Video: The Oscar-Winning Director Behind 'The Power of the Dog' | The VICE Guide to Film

How to handle and manage the wild wilderness and something so precious.
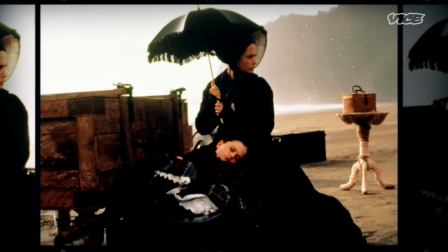252s
Holly Hunter's character Ada arrives from Scotland for an arranged marriage. When her new husband refuses to transport her piano,
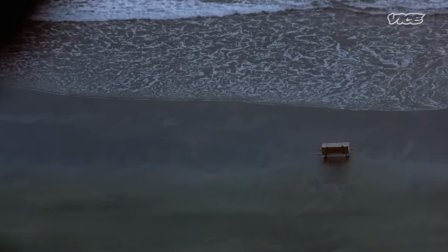260s
Campion shows the instrument, like Ada, alone and out of place in a harsh landscape.
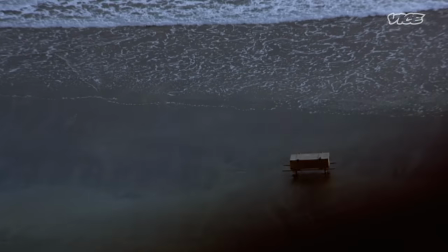266s
That shot sums up everything of their new world and their new life of just an impossible task
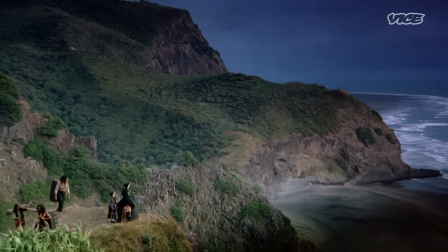273s
set against the most incredible sense of visual beauty which is quite epic.
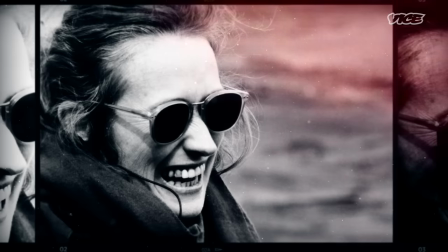280s
My experience of working with Jane I never felt she was more
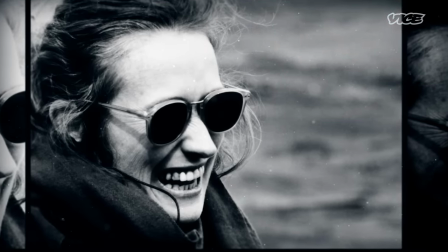286s
interested in women and portraying female experience than she was in men,
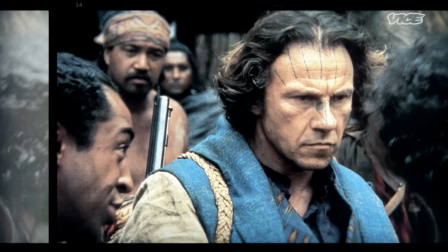291s
they're as important to her work as the women are. Harvey Keitel plays Baines, a neighbor who buys the piano from Ada's husband,
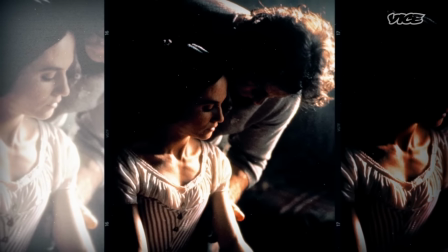300s
so he can sell it back to her one key at a time in exchange for sexual favors.
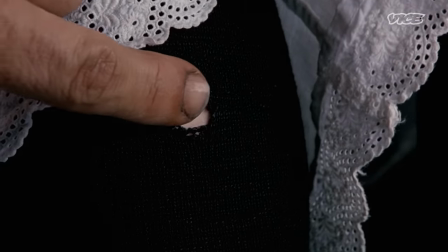308s
It's that feeling of when something is forbidden, that moment where she has the hole in
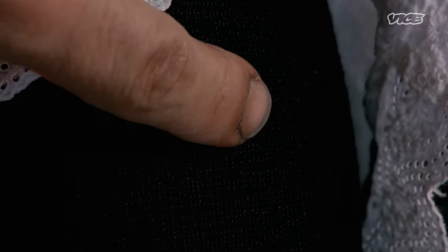315s
her tights and he just sort of gently circles it. is just so much more erotic than actually seeing anything more pornographic than that.
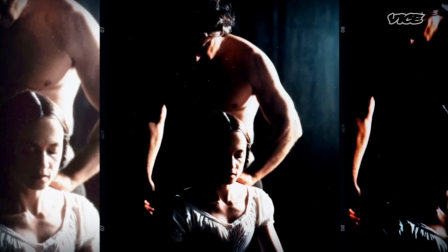326s
I had done a movie with Harvey Keitel when I was 10, so my parents took me to see that movie because we were like, oh, it's the new Harvey Keitel movie. Let's all go see it. So I sat and watched it at like 13 years old in between my mom and my dad.
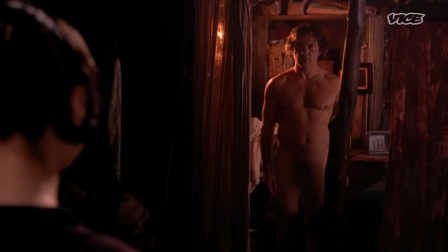342s
Campion shows Baines from Ada's point of view, reversing the gender bias around nudity in movies. And we were like, oh my god, there's Harvey Keitel's penis. This is so awkward.
I want to lie together without clothes on.
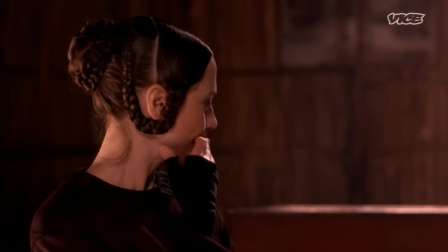356s How many would that be?
In that scene, Harvey Keitel's character is quietly strong, and his power comes through a sort of silence and sensitivity.
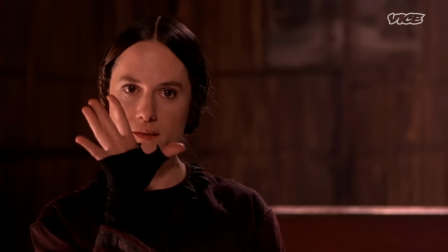368s
Campion uses Ada's rapid shift from shocked to shrewd.
Yes.
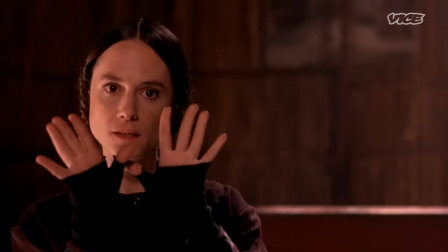374s
Ten keys. to indicate the affair's changing power dynamics. She won't live within the boundaries that the culture dictates to her.
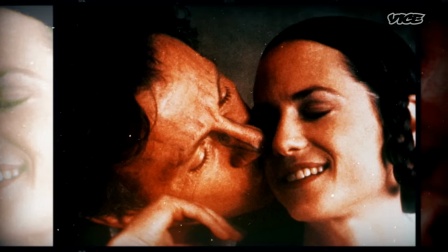387s
And when I look at Jane, I see that is in a lot of her work.
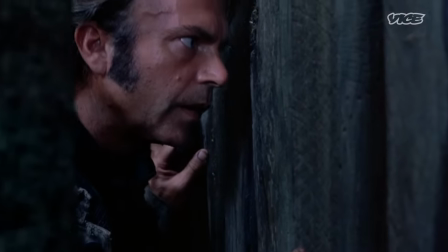392s
When Ada's affair is discovered by her husband, played by Sam Neill,
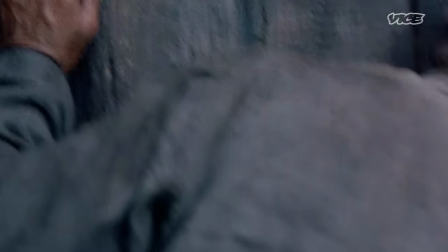396s
Campion presents him as a frustrated voyeur, whose dog licks his palm in an ironic imitation of sexual contact.
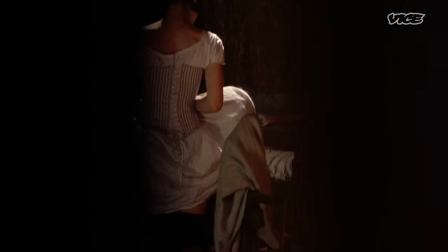403s
Sam Newell is the monster almost, but you feel also his fears and underlying insecurities.
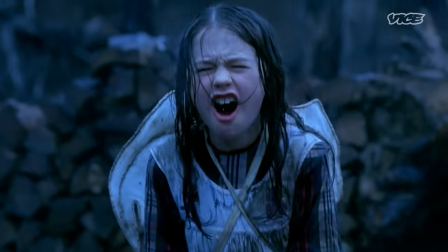414s
Campion underlines the cost of Ada's actions by disrupting Michael Nyman's score with a sudden silence.
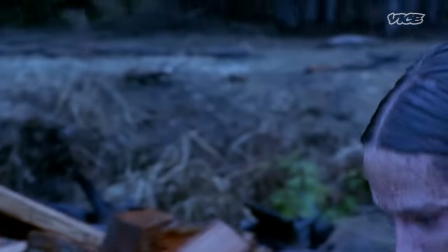425s
The music is Ada's creative expression. and it's sort of modern and minimalistic like Michael Nyman's music is but it references romantic music like the music of the period when
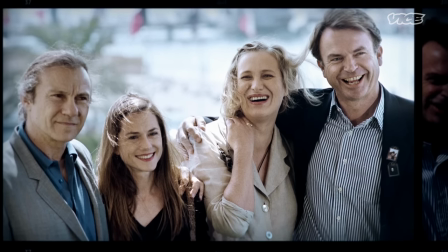441s
the piano premiered at Cannes in 1993 Jane Campion became the first woman
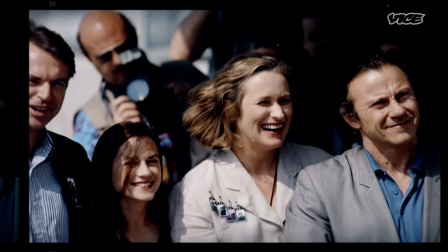446s
to ever win the Palme d'Or yes you want to be proud of her for being a
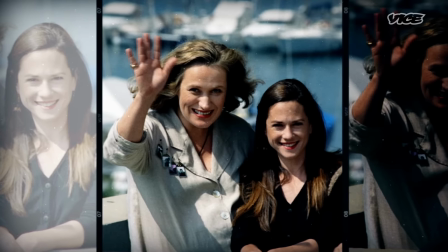451s
female director but at the same time why are we saying that she's a great female director Why are we just saying that she's a great director? And I think that Jane would kind of get behind that argument as well.
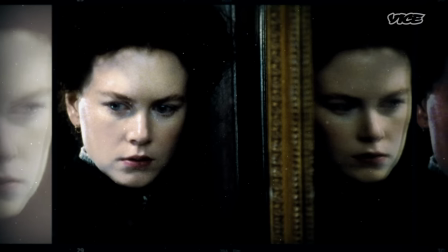463s
What I love about Jane's films is how the women are always complex, and there are sort of unknowns and mystery, but they're also bold and powerful.
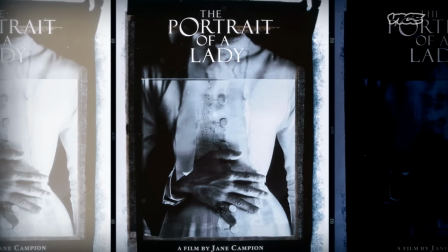477s
The Portrait of a Lady, an adaptation of Henry James' 19th century novel,
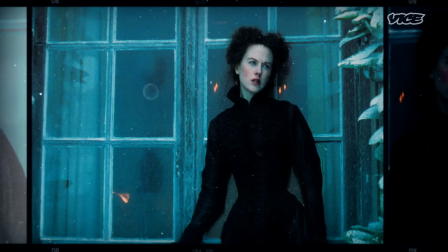482s
stars Nicole Kidman as Isabelle Archer, an heiress who wants to experience life before marriage.
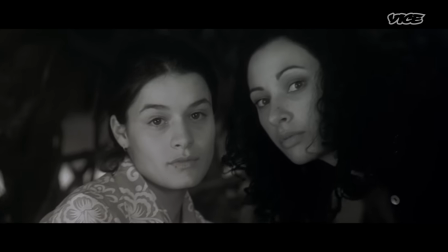491s
Jane Campion opens her film with portraits of modern women whose freedom is contrasted
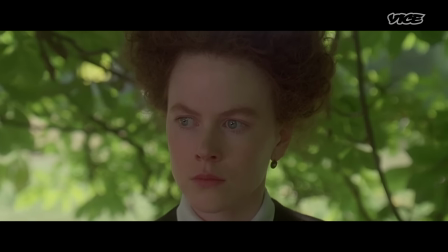496s
with the anguished image of a tearful Isabel preparing to fend off an unwanted marriage proposal. A thing that is in all of Jane's films and in Jane herself is a sort of wish and this need to be yourself.
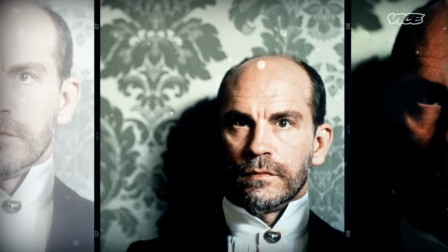514s
Nicole Kidman's character is tricked into marrying a con artist, played by John Malkovich. It's a really dark film.
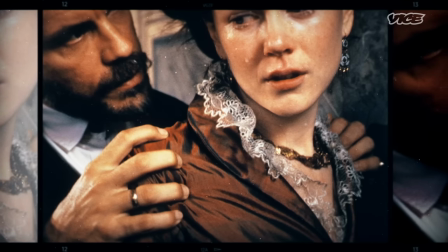525s
It's a really minute study of a certain kind of toxic relationship. It doesn't look away, the film, it really, really goes there. I think that's what's amazing about Jane generally is she really holds her nerve.
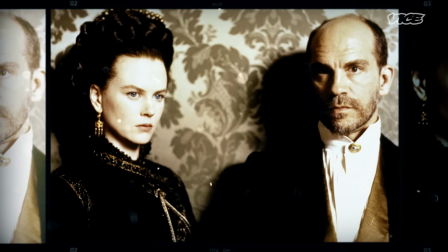542s
Though it's Campion's first project with major stars, The Portrait of a Lady is a huge commercial failure.
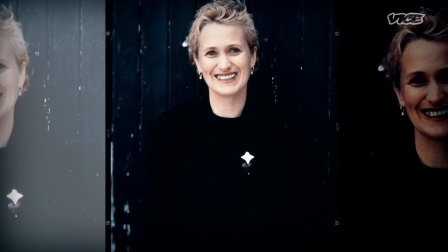548s
Jane had this big success with The Piano and then made some films that people gave less attention to. But she's never pessimistic. You know, she's a really joyous person.
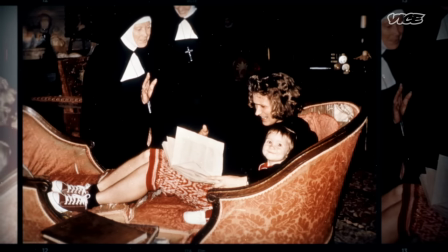561s
And that always infuses her films, however strange or dark the territory gets.
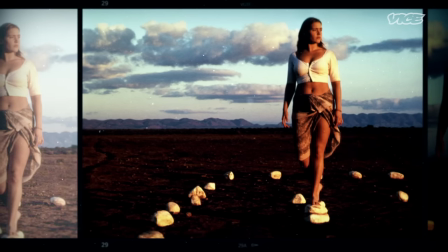568s
With Holy Smoke, Campion introduced another strong-willed heroine.
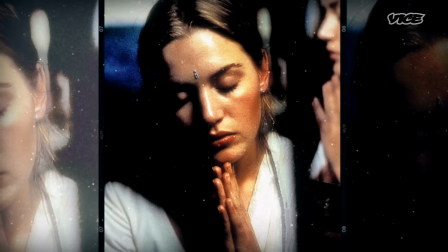573s
Ruth, played by Kate Winslet, rebels against her suburban Australian upbringing by finding spiritual enlightenment in India.
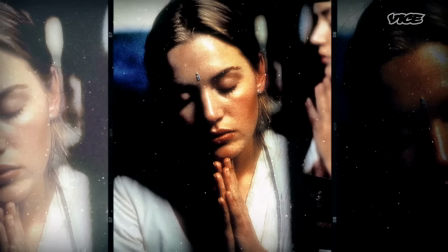580s
Jane has made many trips to India, so there's an autobiographical quality to it.
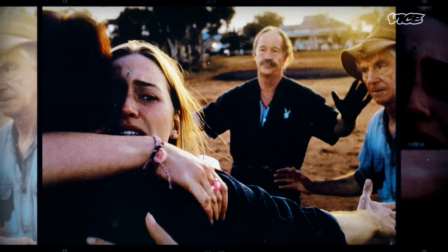586s
It's a woman who's in search of an authentic version of herself.
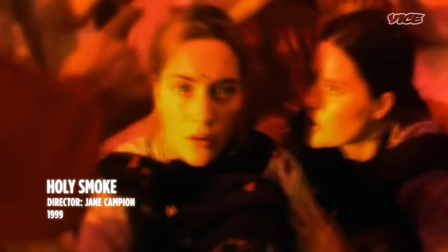593s
To depict Ruth's transcendental encounter with an Indian guru...
Stop it!
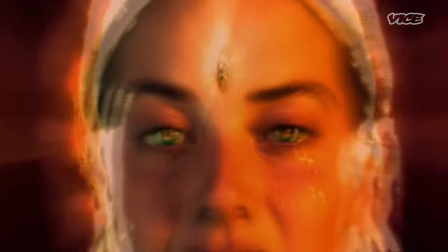599s
Campion abandons naturalism in favor of a hallucinogenic take on Hindu imagery.
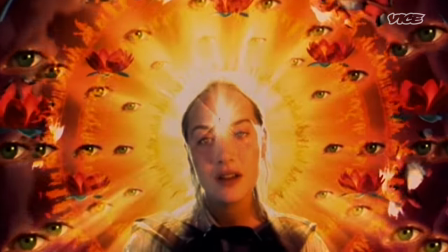605s
This magical realism, you know, it breaks the reality and it gets so trippy and weird.
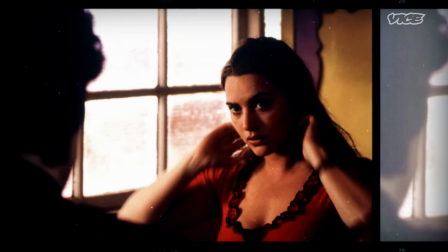612s
Worried she's joined a cult, her family hires a deprogrammer to stage an intervention. Harvey Keitel in Holy Smoke, he's this really confident, sure of himself, intelligent kind of person who knows exactly what he's doing.
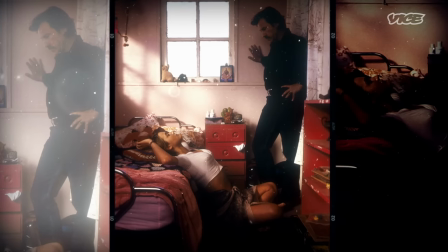627s
Isolated in the Australian outback, Keitel's PJ tries to break Ruth's new faith.
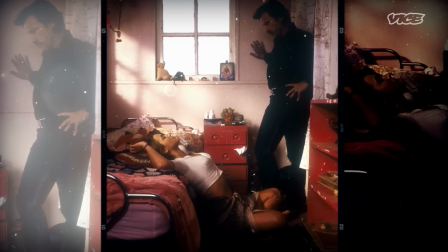633s
That whole movie is about exploring this sort of weird,
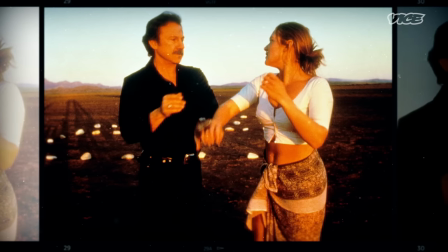636s
culty kind of place and trying to get Kate's character out of it, and then it turns out that Harvey Keitel's character is actually the one who falls into the well.
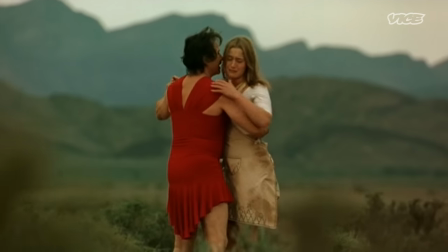644s Marry me. Be my bride.
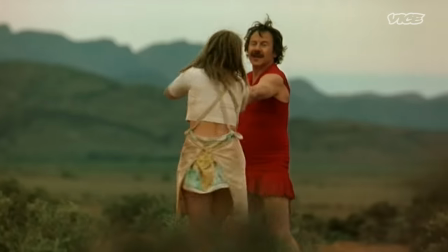648s
By the end, he's in, like, a red cocktail dress, and it's that kind of reversal that I think is so genius about that movie.
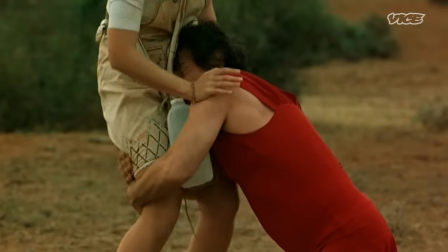654s No, no, no! Let me go!
Harvey Keitel, the most masculine, spermy, tough guy, Jane puts him in in drag.
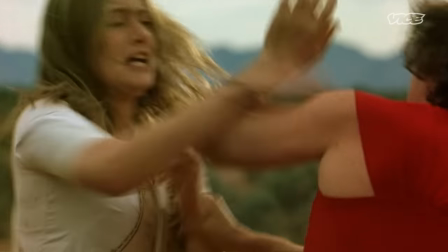669s
Even our own identities dissolve in the face of love.
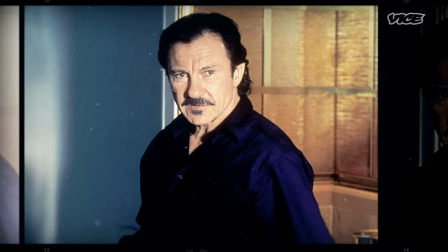675s
She writes these brutal men that are really easy to judge, but gives them this incredible vulnerability.
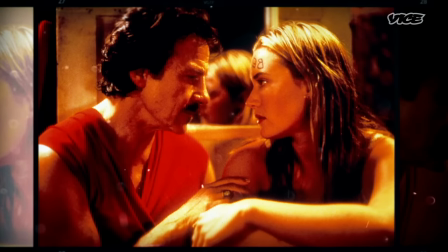681s
Her villains often end up having a really weak or sometimes pathetic, embarrassing side. She's really willing to put her characters through the ringer. And for an actor, that's really, really fun. I had had a brain tumor, and I was out of work for a long time. And I get a call that Jane Campion wants to see me for this movie in the cut. I was like 30 pounds overweight. The left side of my face had been paralyzed, so I could barely close my eye at that point. It was like, she'll never cast me. And so I had that kind of, you know, you, Hollywood, you, you know. We sat down and we started talking about the part and instantly we were going in two different directions. Because I was so raw, I really asserted myself and I really said what I thought it should be. And I could see that enlivened her.